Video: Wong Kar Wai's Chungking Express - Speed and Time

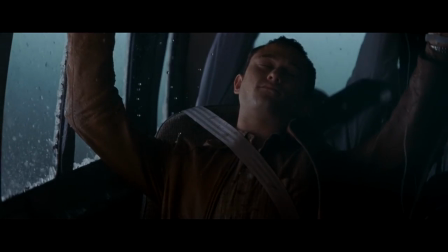[0:08]
The other day, I made myself a question. How do you make a moment dramatic?
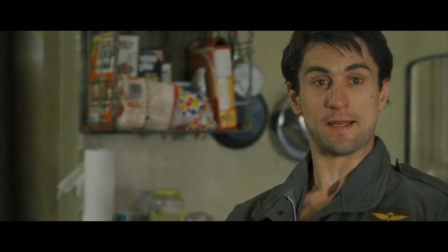[0:14]
Going old school would be to cast an amazing performer, but what if you can't find one?
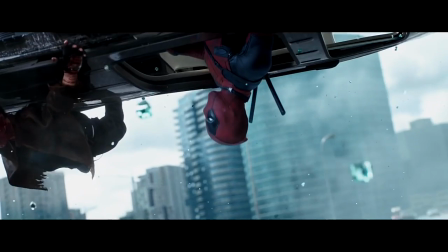[0:20]
Chances are, you're going to use either slow motion, fast motion, or freeze frame, which seems to be in most films we see today.
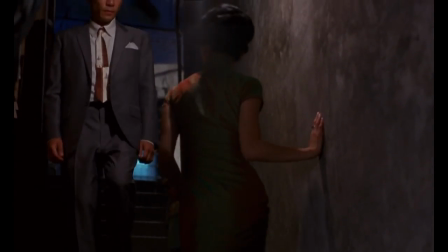[0:30]
But what about combining them, fast and slow?
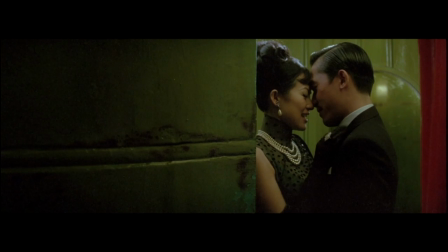[0:33]
One person that uses these techniques prominently in almost all of his films would be Wong Kar Wai.
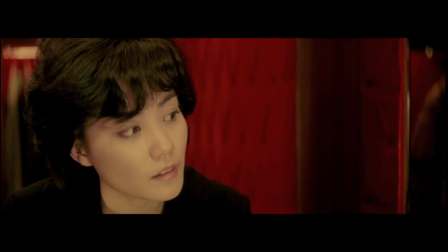[0:40]
Though he is best known for his choice in music, elliptical stories, alluring mood,
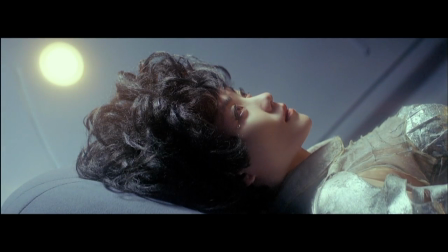[0:45]
use of colors and sometimes random yet evocative settings,
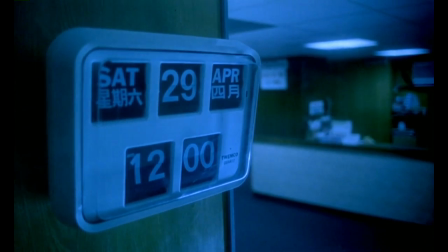[0:50]
what we're analyzing today is his obsession with speed and time in the Chungking Express.
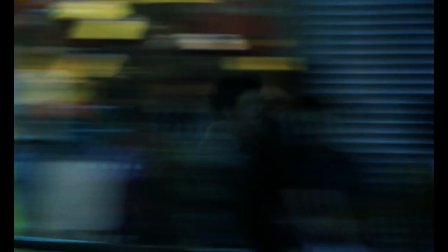[1:00]
Right on the opening scene, we get the feeling that we're in Hong Kong, the overpopulation, neon lights, and the fast pace of a metropolis.
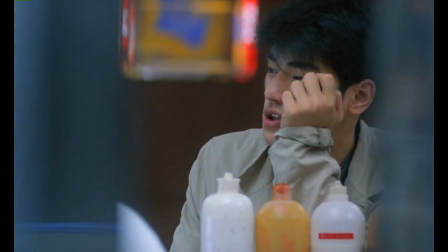[1:08]
The film is about two policemen, both coping with recent breakups, in two seemingly separate storylines.
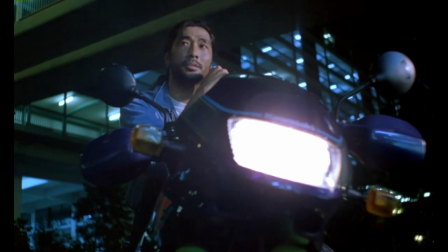[1:16]
And that's it. Yeah, one could've easily wondered how on earth did he get this made. But this movie was genuinely fun that even Tarantino was promoting it. On the surface, the film looks nothing special.
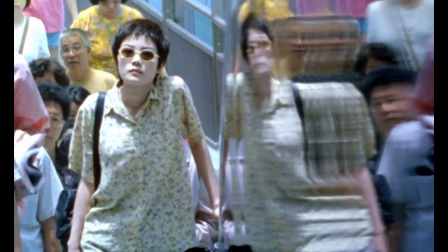[1:32]
The settings are normal, average places we see every day on our way to work.
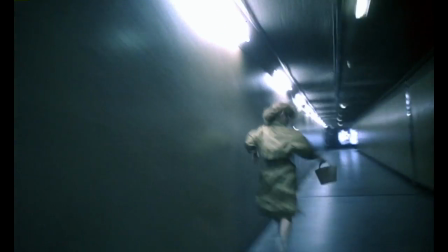[1:36]
However, if we pick out the most recurrent and notable technique used to dramatize moments in this film, that would be the step printing.
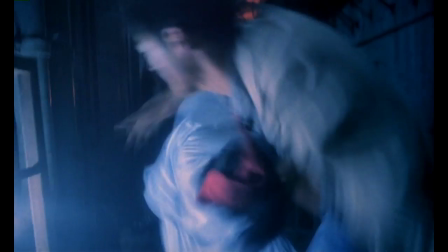[1:44]
A technique where you shoot the scene in lower frame rates, then duplicate or triplicate them and project it at a normal 24 frames per second.
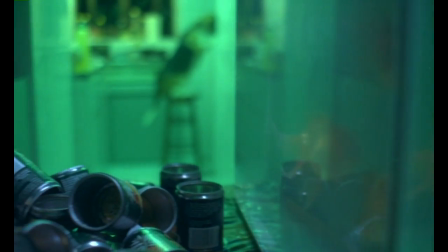[2:00]
Okay, so the point of this effect is to make it seem as if everything is speeding up while also slowing down.
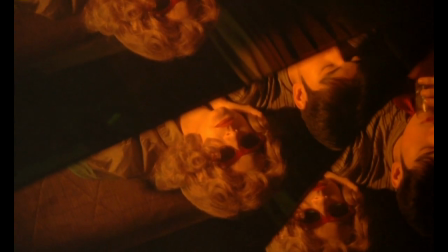[2:06]
The end result can yield many types of interpretation, but two things seem to communicate visually at best.
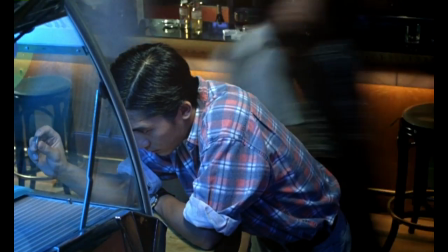[2:15]
One, the subject seems detached from the world around him.
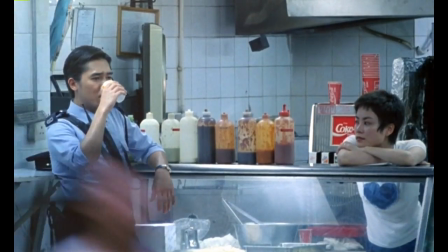[2:19]
And two, when the subject is in slow motion, it emphasizes on the importance of that moment in particular,
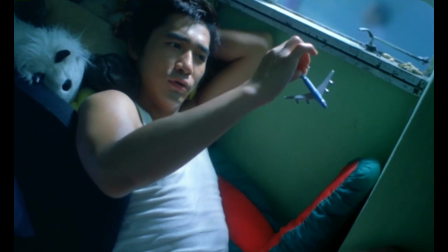[2:26]
often requiring his actors to perform as if they are in slow motion in order to drastically achieve this effect.
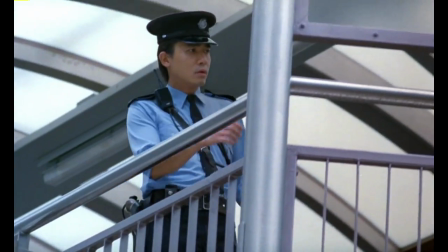[2:32]
For Wang, time is always perceived differently, either objectively or subjectively.
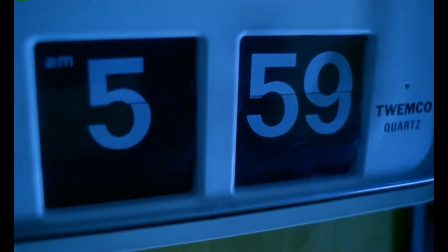[2:37]
The speed of the frames and the manipulation of time are what allows us to appreciate and depreciate every moment.
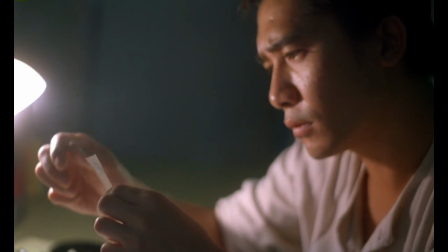[2:44]
Time seemed to elongate, isolating the characters in their own worlds.
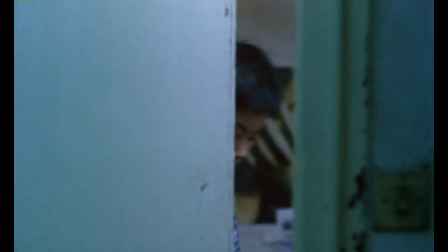[2:49]
This is a movie made for those people living in the frantic pace of megacities like Hong Kong or New York.
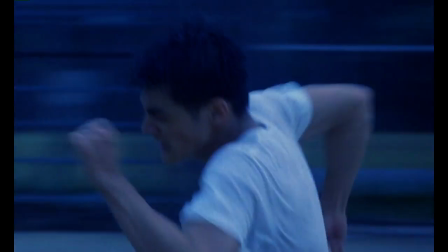[2:55]
Sometimes we see ourselves like its protagonists, either busying with our daily tasks or sitting around in our jobs daydreaming.
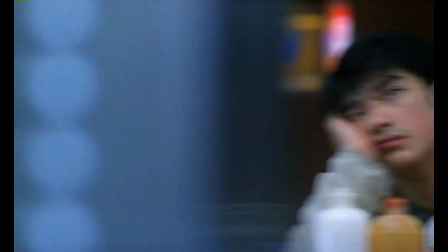[3:03]
It speaks to the loneliness and the desperate need for company,
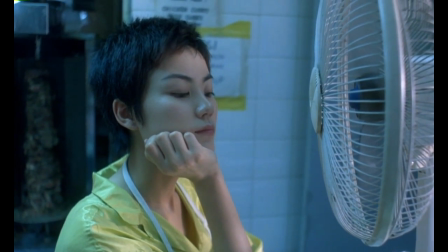[3:06]
an escapism of boredom, but at the same time it is a warning to distractions, the call for attention to things that truly matters in our lives.
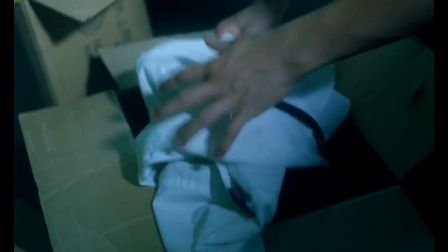[3:16]
So even though we have a clock wherever we go, time is still quite subjective.
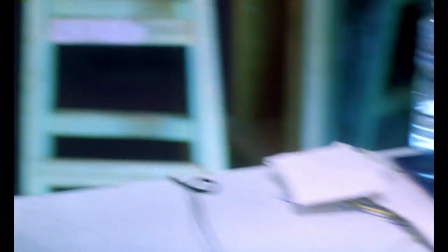[3:21]
So don't you think the way how we distribute them deserve time of its own?
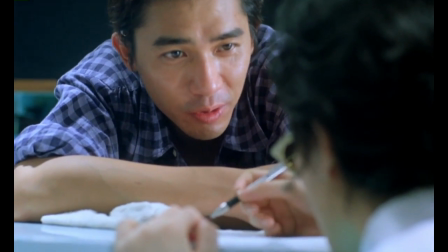[3:27]
It's very funny to look at because you see these two persons that drink your teeth like this.